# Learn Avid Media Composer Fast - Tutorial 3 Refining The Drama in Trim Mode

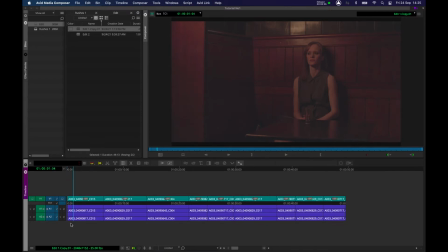And I want to cut out this part of the clip. I'm going to use the Q key, and the Q will trim to the left of the time marker.
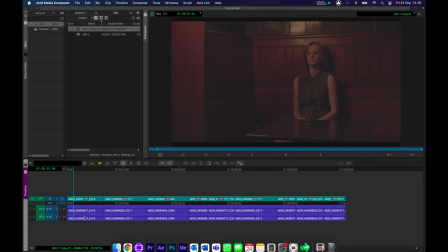If I press W, it will trim to the right of the time marker. So if I press W, it will remove all of this portion here. If I press Q, it will remove this portion here, which I'm now going to do. Q, done, nice and quick.
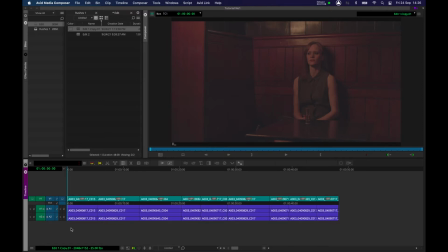And again, without the fuss of having to use razor tools, reselect and then delete. Does it in one go. Let's press play.
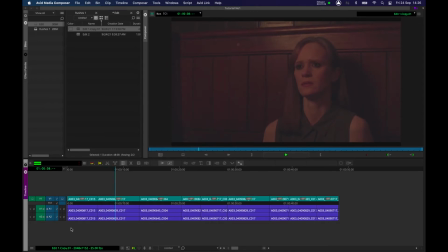That edit's working pretty well. I'm happy with that. We can leave that as it is. Now I think we need to make a bit of a refinement here, so I'm just going to scrub through it slowly.
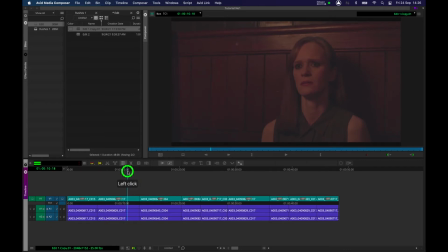Yeah, I think I can see what it is. The actor is doing a really good performance here, nice, strong, looking forward, but we've got that glance down, and that's suggesting another emotion, so I think I want to trim that. So I'm going to remove that glance down by putting my time marker here,
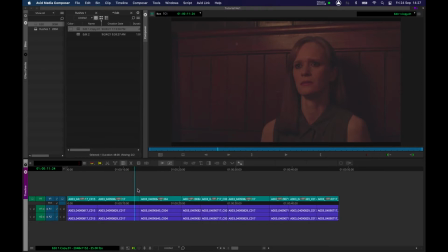and on this occasion I'm going to press W. W will trim all of this portion and do a nice trim edit.
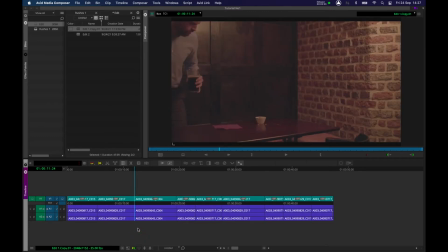Done. That's fantastic. Right, let's now play again. You'll notice I'm not going back and checking the edits. Again, if you do that, you lose the rhythm of the scene. Power through, do your edits, duplicate it, and then do another pass.
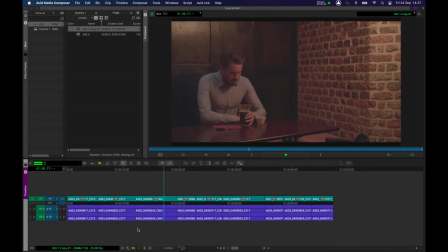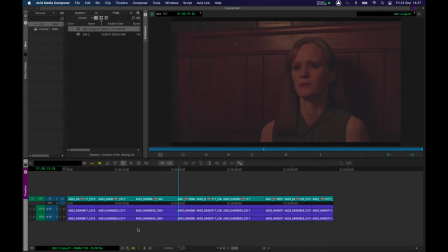Now I feel we are moving away from this chap a bit too quickly.
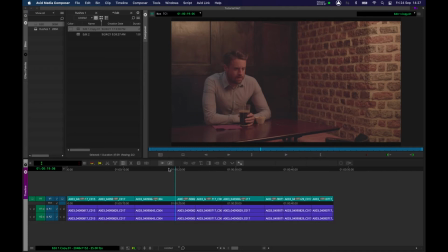I want a bit more time for him to settle in. So I'm going to press U, and U is going to take us into trim mode.
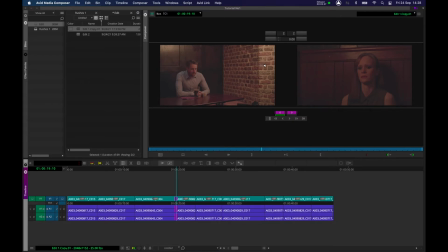Now that we've pressed U, we see on the left the outgoing clip and on the right the incoming clip. And down here the edit point has now been turned into trim mode. And there are 3 types of edit you can do in trim mode.
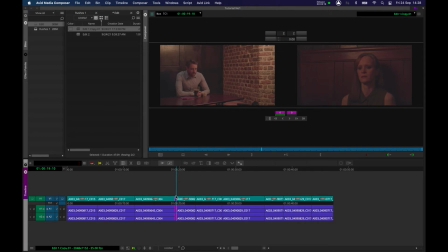And the keys you need to use here are P, left bracket, and right bracket. Okay, I'll repeat that. The keys that we use are P, left bracket, and right bracket.
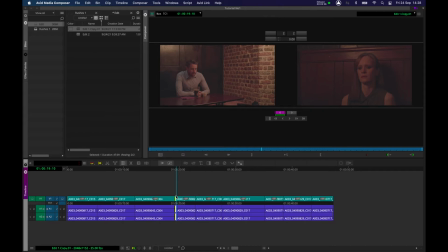I'm going to press P, and what that's doing is that's now going to trim to the left of the edit. Or in my case, I want to add time to the left of the edit. I want to add time of this man sitting down, and I can do that in one of 2 ways.
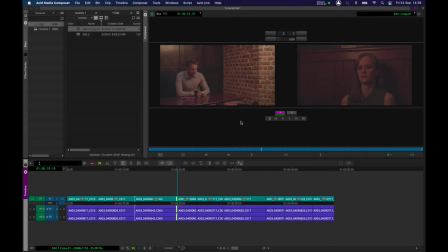One of them is to press full stop, and if you watch the monitor, it's actually adding frames. He's now sitting in and really contemplating his evening. I can press comma, and comma removes the edits.
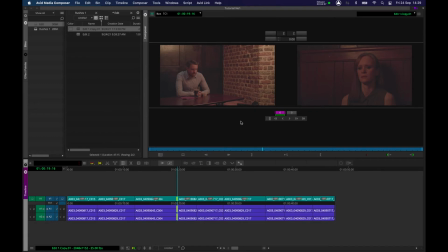If you're feeling more adventurous, you can actually do this in real time as well. I can press L to add time to the outgoing point, spacebar to stop, or you can press J to rewind and remove time.
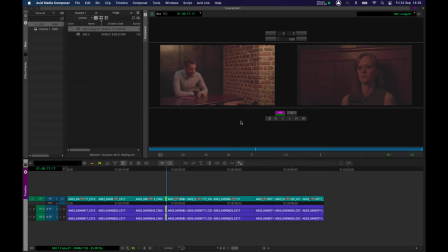I'm going to use L because I do like to watch the actors work in real time if I can, so I'm going to press L. He settles in, and that lovely little flick of his hand on the pint, I think that's a nice point to stop the edit.
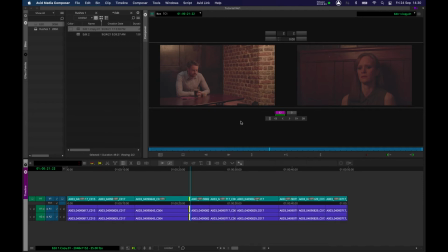So to come out of trim mode, we press Y, and we're back in what we call normal source record mode.
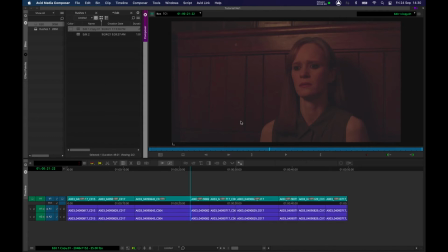I'm not going to check that edit. It may work, it may not, but I want to stay in the rhythm of the scene and let things carry on. So let's press play. Okay. I think I might need to add a bit of time to her reaction. So let's go back and have a look.